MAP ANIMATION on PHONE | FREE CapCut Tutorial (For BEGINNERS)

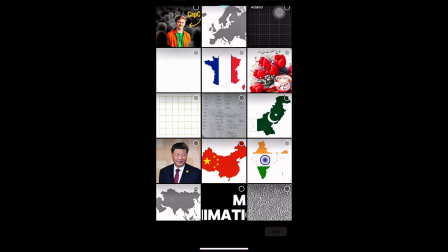[4:11]
Now let's add the France map with the flag as an overlay. I've already downloaded it from vmaps.com, so I'll just import it. Once it's on the screen, I'll resize and position it to cover the area where France belongs on the map. Right now, the France map appears suddenly, but we want it to show up smoothly. To do that, I'll scroll to the right, hit Mask, and select the circle mask. I'll shrink the mask to its smallest size. Here I will hit Adjust and add 50% feather. And then add a keyframe at the beginning of the clip to start the smooth reveal. Then I'll add another keyframe further along, increase the mask size, and reduce the feather to 0 for a sharp, clean edge. This will make the France map appear gradually. Now that the map looks great, let's add some extra spice and make it glow. To do that, I'll go back to the main menu, hit Effects, and choose an effect called HDR2. Once it's applied, I'll select Object, then choose the France map as the object to apply the effect to. This will make the France map shine and stand out even more. Here, I'll extend the effect just like we did with the other elements. But right now, the effect looks a bit too strong and overpowering, so I'll tap on Adjust and reduce the glow to 20%. I'll also fine-tune the other settings just like I'm doing here, to make sure the effect enhances the map without stealing the spotlight.
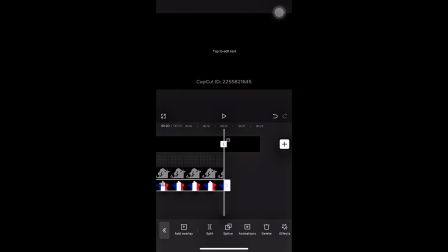[5:54]
Here, I'm also increasing the duration of the France map so it stays longer on screen,
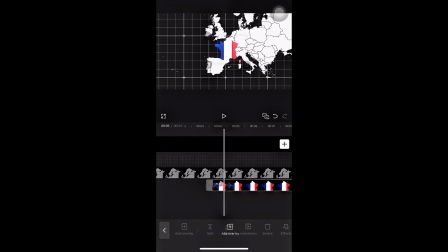[5:58]
but right now it looks too small, so to add more motion and focus, I'll use keyframes to zoom in. And here comes the main point to note. You should add the first keyframe at around 7 seconds on all your elements, then another at about 9 seconds, and zoom into the France map to really highlight it. Once zoomed, I'll adjust the position so it sits exactly where France belongs on the base map.
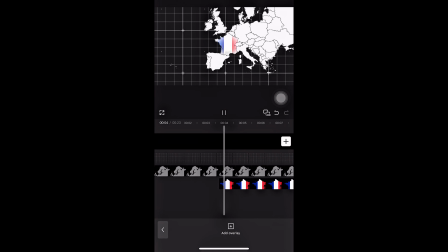[6:28]
This is how our animation is looking so far, clean, smooth, and dynamic, but it's not complete yet.
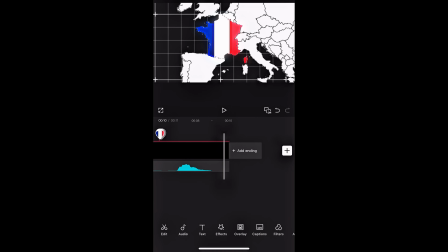[6:34]
Now we'll add the vignette effect to give the whole animation a more realistic and focused look.
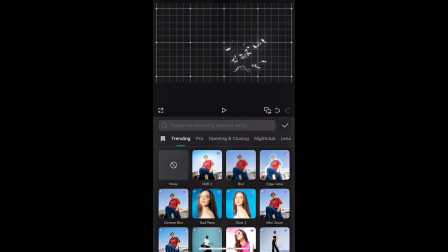[6:39]
Just go to Effects, then tap on Video Effects and search for Vignette.
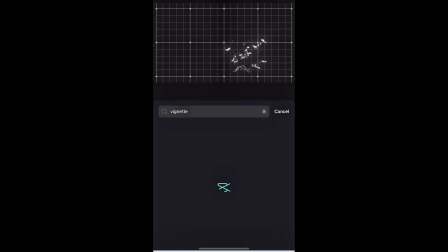[6:45]
Once you find it, apply the effect. Then hit Object and select All Videos so it applies across the entire timeline. Finally, extend the effect till the end of your video. This adds a smooth, cinematic frame around everything, perfect for finishing touches.
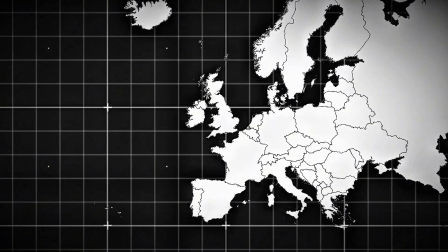[7:06]
And this is the final result of our map animation, created entirely on a mobile phone.
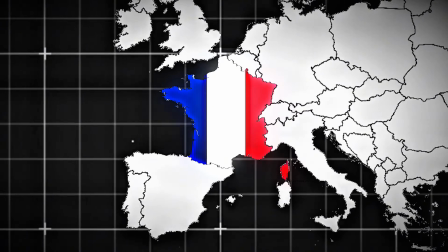[7:12]
If you have any questions, feel free to drop them in the comments. I reply to every single one. And if you learned something new today, make sure to subscribe for more mobile editing tricks and tutorials.